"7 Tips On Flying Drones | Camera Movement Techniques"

This one is fairly self-explanatory, but it can take some practice to get right.
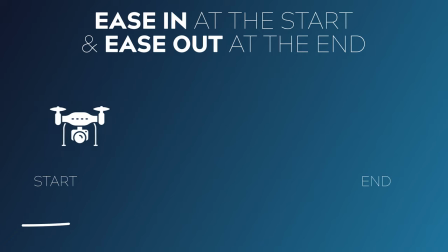[4:14]
Every time you start and end a shot, you want to try and ease in by gradually increasing up to full speed and then
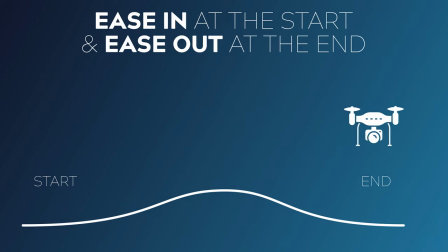[4:22]
ease out again by slowly releasing back on the control stick as you slow to a halt. Getting this right can take a lot of practice and a lot of accidentally jolty shots, but it's worth putting in the time to practice this skill. This tip applies to your camera's movement as well. If you're tilting your camera down to keep an object in frame as you fly over it,
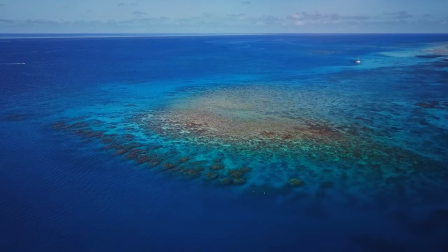[4:44]
nothing will ruin a shot faster than the slip of a finger causing the camera to suddenly lurch.
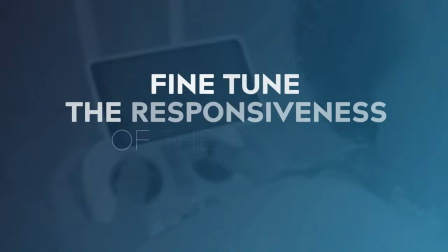[4:49]
One thing that can really help with this is to fine tune the responsiveness of your controller. By default the thumbsticks and control dials are very touchy, so to get good results you should lower or dampen the responsiveness of the braking speed, the pan or your axis, and the tilt axis of the gimbal. You can do this in the menu, and it can really go a long way to help you get those nice, smooth, controlled shots. Number four, avoid micro adjustments. This is one thing that I've learned after making this mistake a lot.
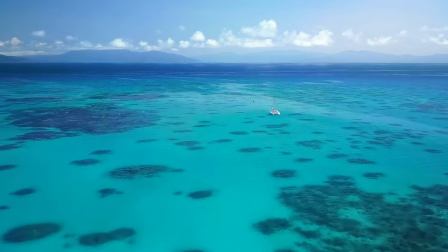[5:24]
When flying, you'll often find yourself in a situation where you realize that your shot is ever so slightly off its line and needs to be corrected.
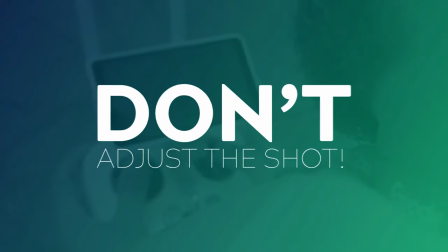[5:33]
My advice in this situation, don't. Resist the temptation.
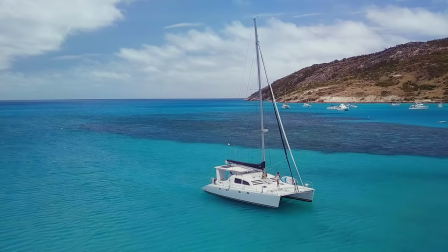[5:37]
Nothing kills a shot faster than a poorly executed micro-adjustment. Maybe it's just me and I'm not quite practiced enough yet to execute those really subtle, precise adjustments, but I've found that I'll get much better results by continuing through the shot, even if it's not perfect, and then simply resetting and going again if I need to. Adjusting mid-shot is one of the quickest ways to take a perfectly usable shot and wreck it real fast.
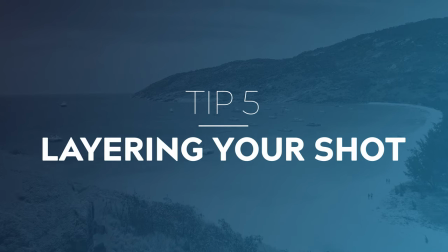[6:05]
Number five, foreground, middle ground, and background layering. This next tip applies to any composition you create, not just drone shots.
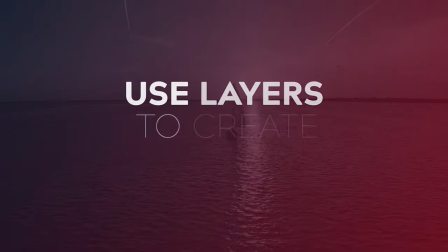[6:14]
One way that you can keep your shots interesting and dynamic is to attempt to build layered shots that incorporate three elements. A foreground element, a middle ground element, and a background element.
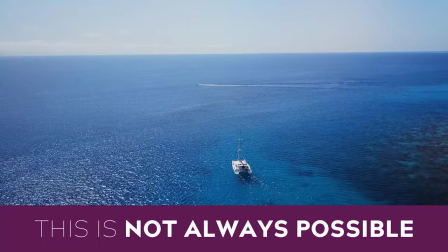[6:26]
This is, of course, not always possible, especially if you're up flying 120 metres in the air.
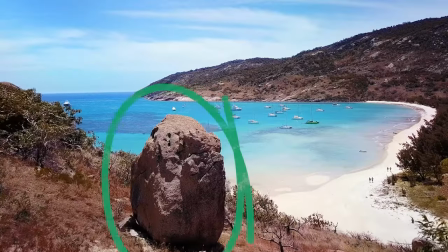[6:32]
But if you're flying close to your subject and relatively low, you might be able to incorporate a foreground element into the bottom of your shot, which can be really effective.
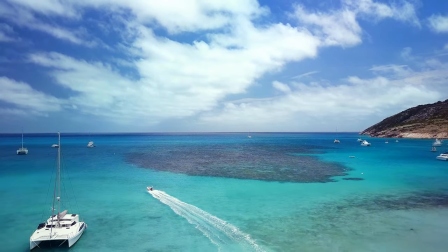[6:41]
This layering adds different points of interest to your shot for your audience's eye to explore, which in turn makes it more interesting to watch. So whenever possible, I always like to have at least two layers, but if you can achieve all three, it's usually a winning combination.
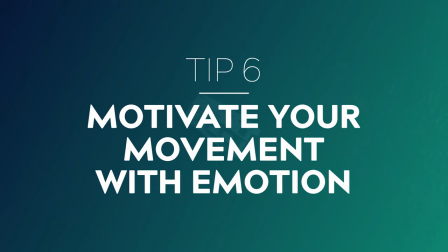[6:58]
Number six, motivate your movement with emotion. This tip requires a bit of forethought when you're planning out your shots.
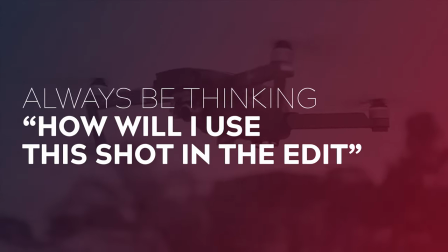[7:05]
But if you're able to imagine how you're going to use a particular shot when you get to the edit, this will allow you to be intentional and effective. I touched on this in my previous video, so it might be worth checking out if you haven't seen it already.
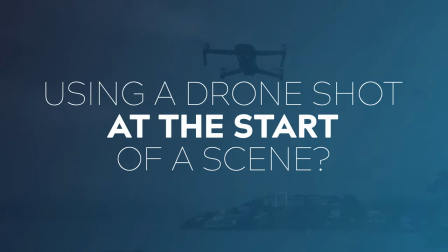[7:18]
If you're looking to use your drone shot at the beginning of your scene as an opening shot, you may want to draw your audience's attention down to a particular part of the scene.
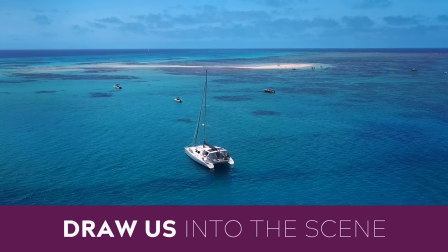[7:27]
For this moment, you may want to employ a shot that flies forwards and down towards your subject. This type of move draws your audience's focus to a singular point and the closer you get, the more details are revealed.
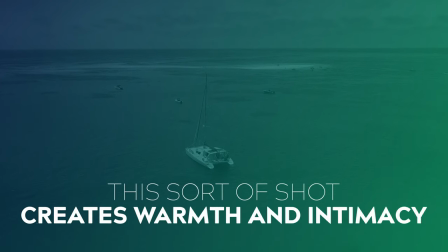[7:40]
This type of shot makes an audience feel invited into a scene. It feels warm and welcoming. The opposite also applies. If you're looking to close out a scene emotionally, then perhaps a move away from or up and away from your subject would be the most appropriate.
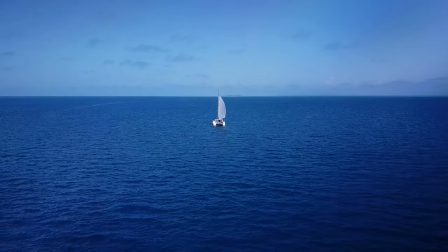[7:56]
Audiences have been conditioned from years of watching cinematic language to know that this sort of shot tends to indicate finality. That we're departing our scene and leaving our characters behind as they ride off into the sunset, so to speak. It creates an emotional distance between the audience and the subject.